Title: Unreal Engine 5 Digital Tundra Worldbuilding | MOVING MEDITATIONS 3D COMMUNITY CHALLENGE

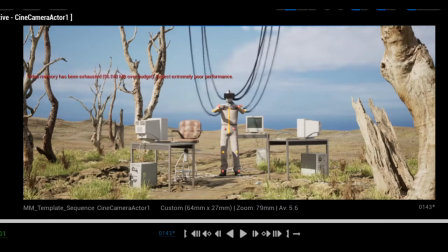With the cables in place, I then needed to fill out the forest. Because the trees make up the body of the composition for guiding the eye, I ended up hand-placing most of the trees.
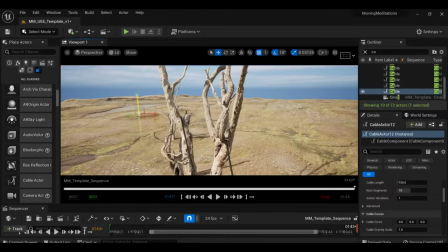I'm sure to constantly check back in with the main shot and sequence to make sure the composition is coming together.
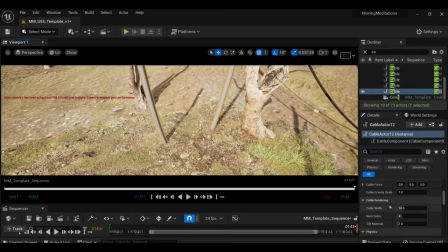I was also inspired to have the headset cables strung up in the trees as opposed to hanging mysteriously from off-camera.
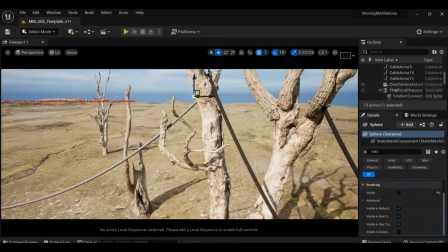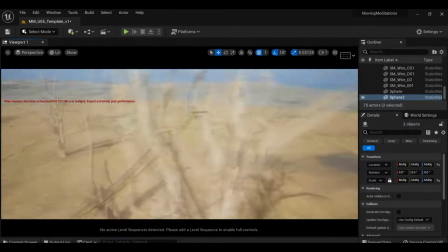This direction got me really inspired and excited to keep going.
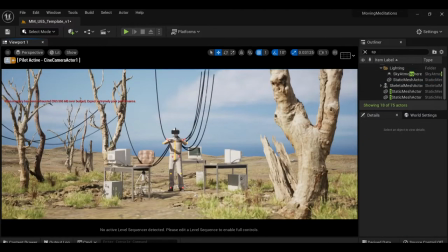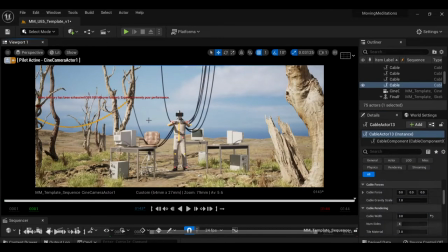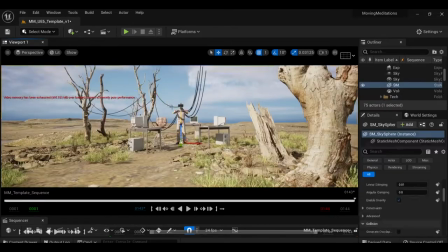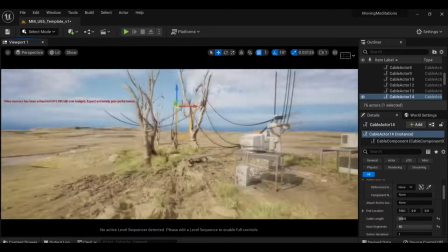In order to get these cables to sit still in the final render though, you need to give the engine some warm-up frames,
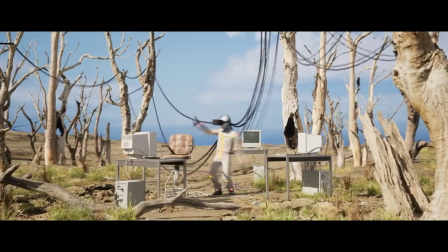or your Your animation is going to look like this, as it desperately tries to calculate the physics. Not exactly what we're going for.
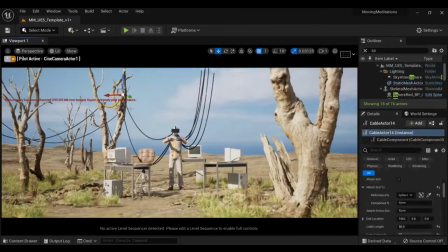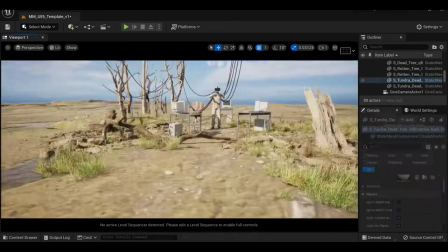From here it's just a back and forth of adding detail and checking composition. I'm not ever too focused on one area at a time.
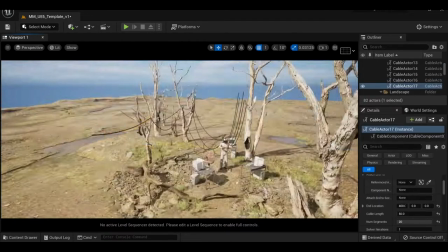Looking at the scene as a whole allows you to see where gaps are and how they can be filled without becoming too messy.
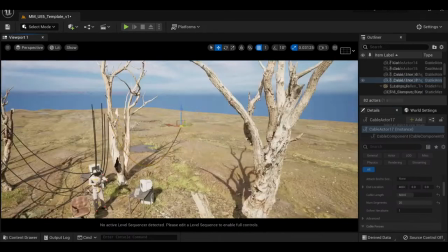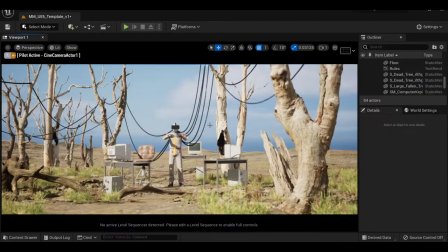All of the spheres you see me add to the scene are attachment points for the wires up in the trees. In the final render they are invisible.
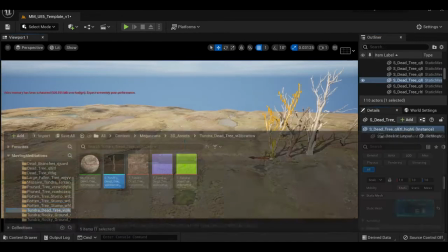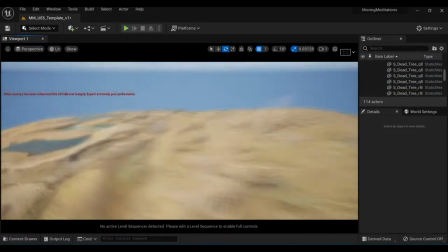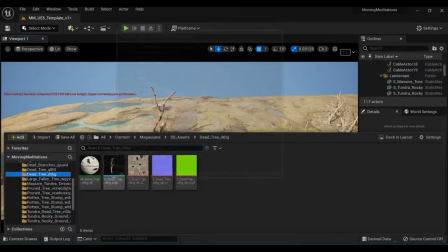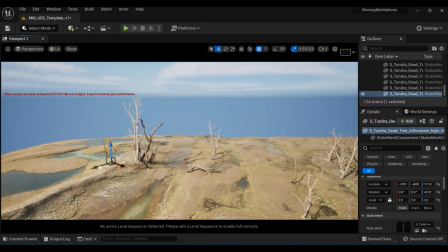I try not to have any tree be too isolated so it's at least two or three together in little clumps around the scene.
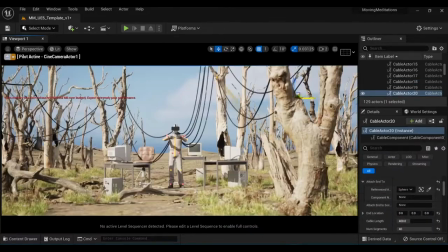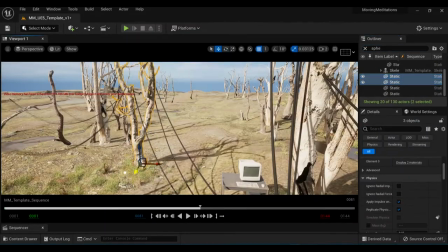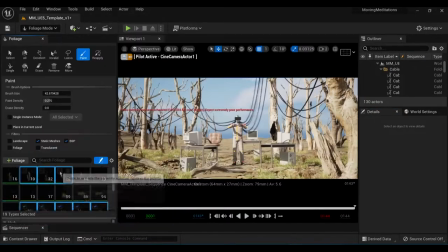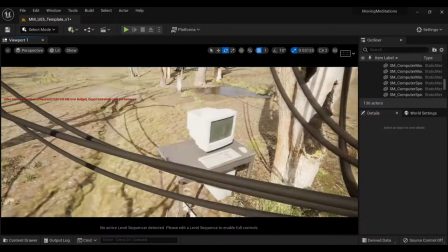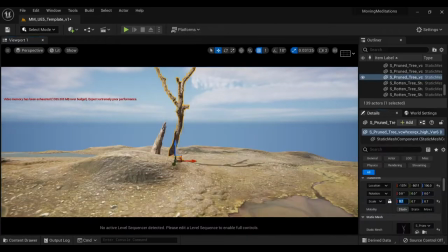General rule of thumb is the eye is going to be drawn to shapes it can quickly recognize,
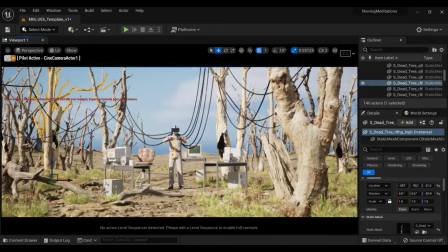so in this case I'm trying to keep the area around the main character full of clean shapes while the edges descend into branches and chaos.
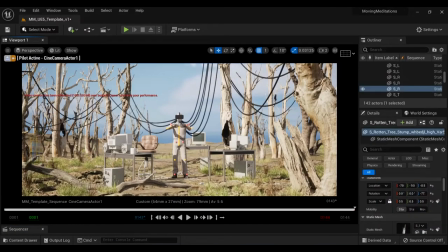I also want the geometry to be pointing towards the focal point. The physics Most cables are doing a lot of that work, but the tree branches are also intentionally rotated to point inwards.
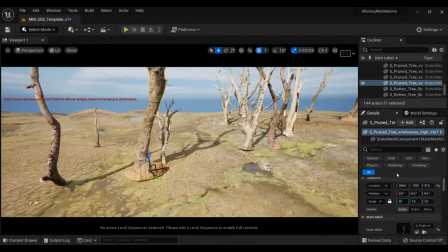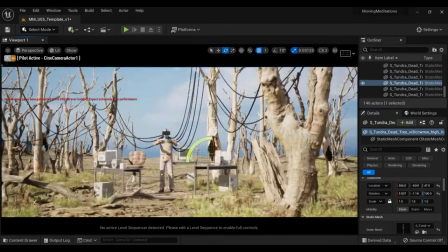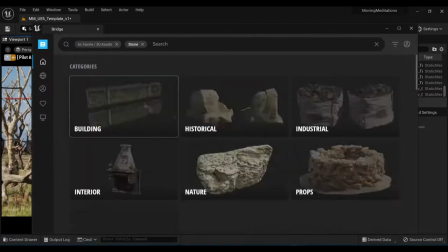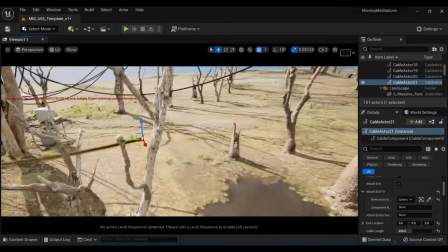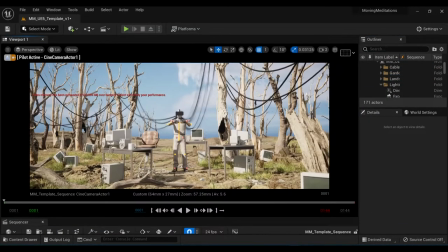I scattered some discarded computer monitors in the grass around the scene. This adds some interest to the environment and raises questions about the world this character inhabits.
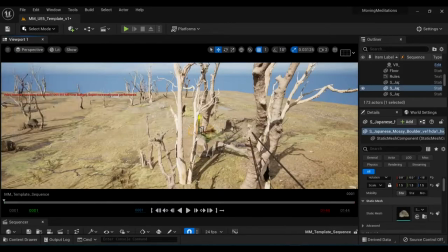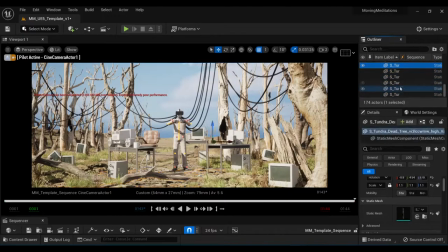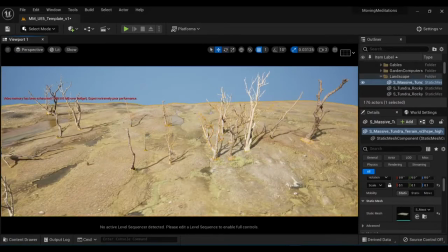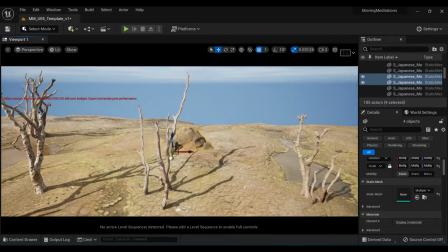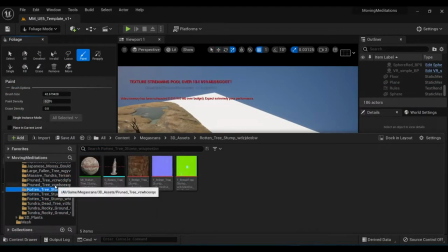For the distant trees disappearing over the horizon, I made a massive plane and then just scattered a couple of the smaller tree assets across it.